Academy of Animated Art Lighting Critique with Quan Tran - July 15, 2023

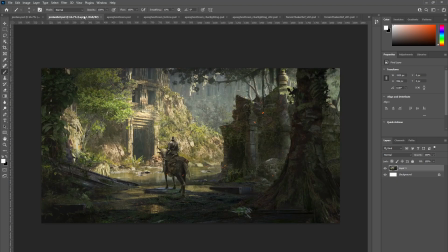It's got the same, I mean, it feels like you're kind of in the right ballpark with, focusing the light on the background building there, and,
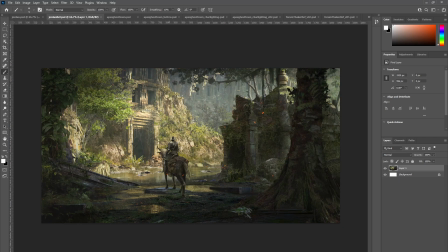having that figure on the horse draw the eye to the opening in the building. Wondering whether
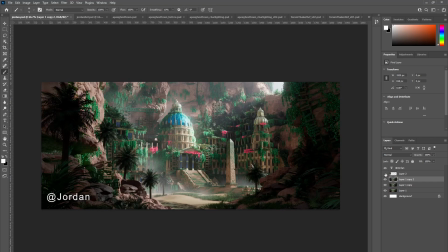there's an opportunity for you to sort of do the same thing here with a foreground figure. Maybe something like that there, or there to sort of focus in
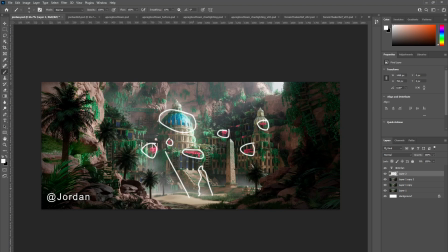the eye to this building here. But it looks like you're doing, you're on the right track there.
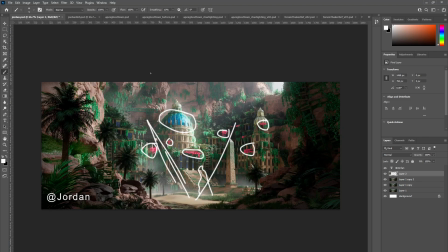Alrighty, okay.
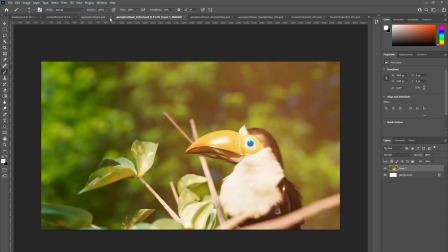So next up, we've got Apex goes down with the toucan. I think I forgot what kind of bird this is. Anyway, so this was your original image and an update.
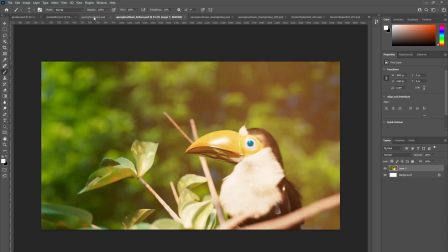And I see that you've taken off that reddish flare elements,
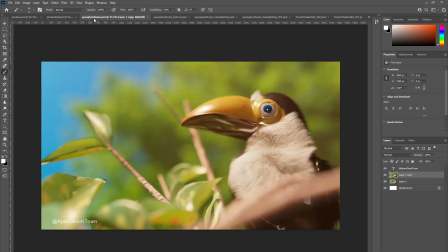and it looks like it's a lot clearer reading of the image, and there's been a composition change, which feels nicer.
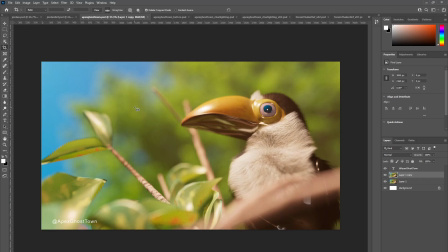Sorry, that's my wife in the background there. If you hear someone laughing, yeah. So this framing feels really nice now, with toucan quite,
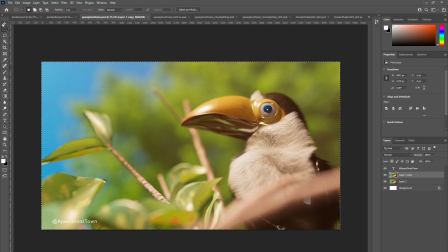on sort of the thirds, and you've got the sun. I see you've got the sun lifted and sort of cranked away from camera.
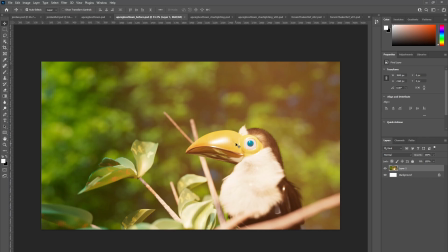Just before, I see that it was pretty much behind camera. And I think in lighting in general, that's a sort of a scenario we kind of want to avoid it most of the time,
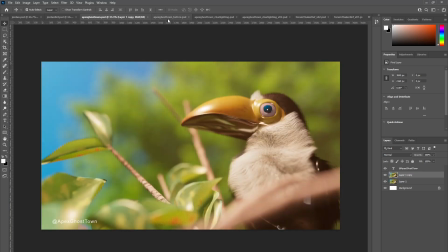just because we lose a lot of shaping on our character when we light from the front or with the light behind camera. What we want is to, like you've done here, is to kind of swing it to the side a little bit, and as you can see immediately,
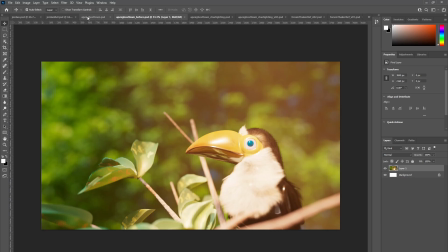you can get more reading of the the shaping of the beak and the feathers.
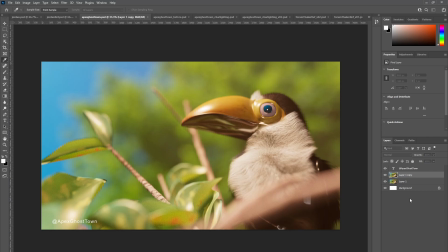I'm wondering whether it could go down,
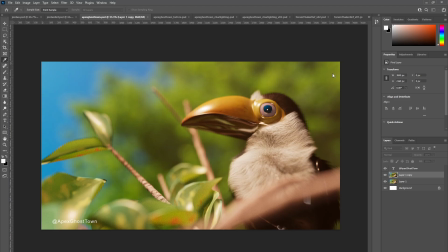exposed down a little bit more, just so you don't have as much of the highlights blown up. What else?
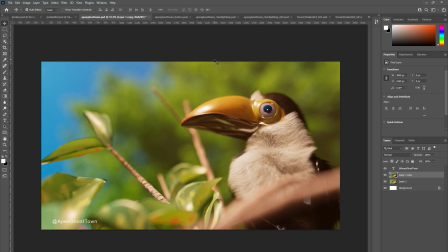I'm wondering whether you'd want to swing the light a little bit further around, and maybe a little bit more to the side and less frontal, and see what you get. It may be that
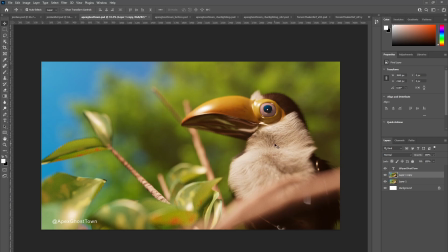you'll be able to edge a bit more shaping out of the feathers, and you'll be able to read. Let's see, where are
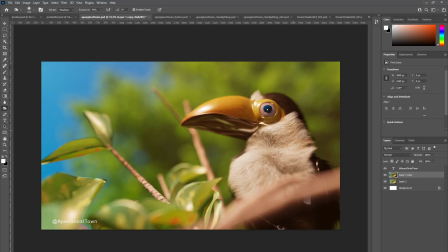we? Yeah, if you could knock this down, swing the light around, further this way, and perhaps something like that.
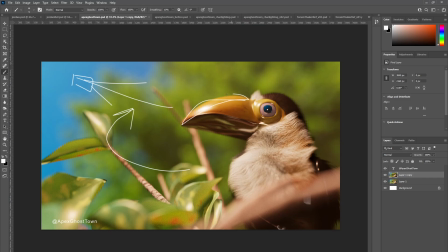You get maybe highlight on the beak there, and then maybe that side of the bird's body would be lit, and then this side would be
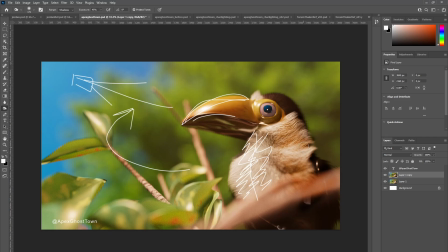a little bit darker, just so we get a little bit more shape there. And underneath the beak, you can read that that shaping on the beak a bit more. Yeah, but definitely a big improvement from the last iteration.
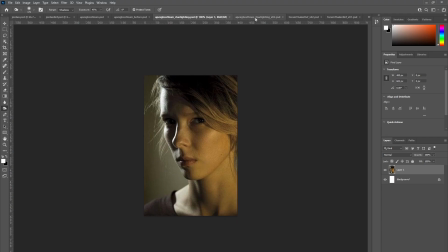And this is also from Apex, goes down, and this is some character lighting.
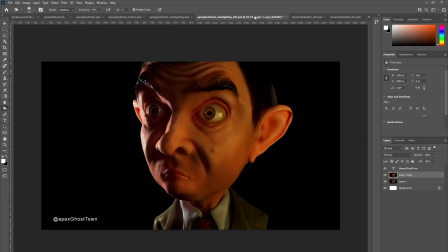See that this is the latest version that you've got, where I guess you've adjusted the lights somewhat, and I feel that perhaps you want to
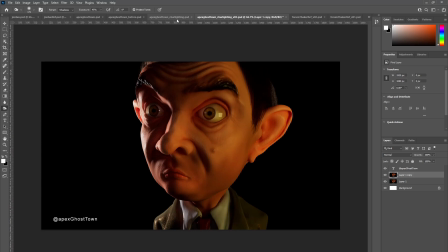revisit the color or the hue of the key lights, that soft key hitting the character on screen, right?
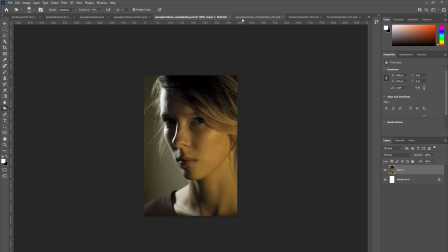Because it feels a little bit too red.
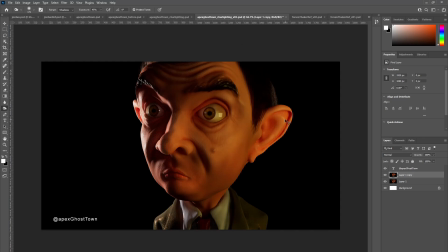maybe you want to swing it more towards green and let's see,
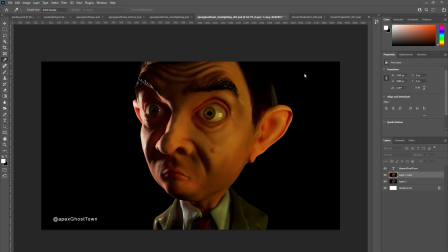green, maybe a little bit less red. So maybe some more yellows.
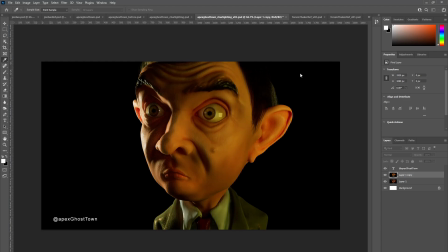Perhaps a little bit brighter in that key too.
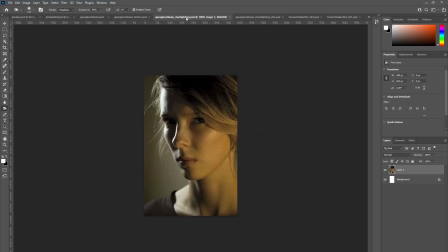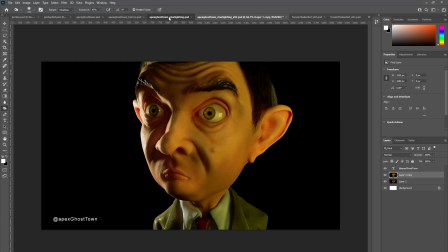The rim lights
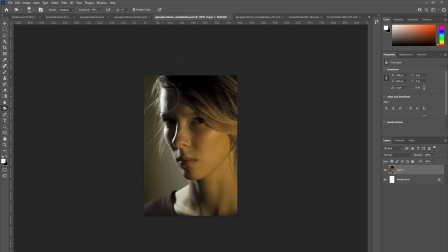feels a little bit warm compared to this reference. But this reference is a bit more neutral.
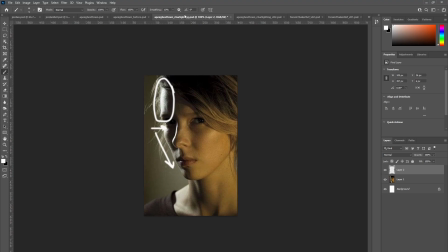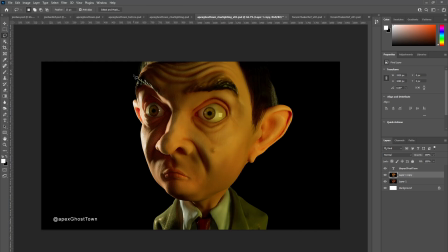So maybe you could cool down, cool down these highlights here.
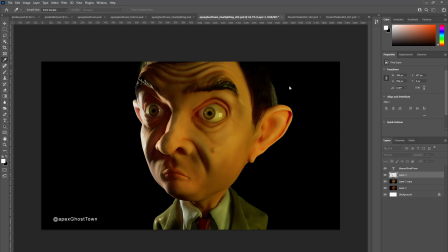I just do a quick desat. This is way too way too much, but I
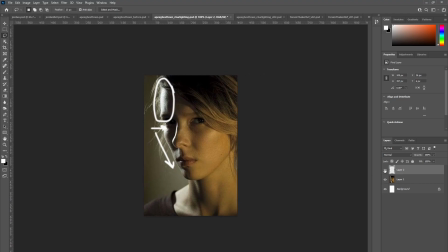think you get the idea.
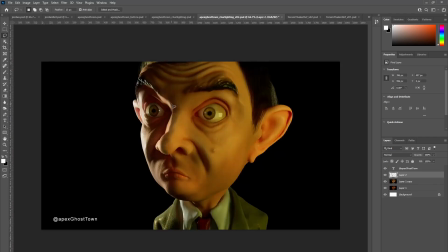And this core area, this core area here could probably go darker.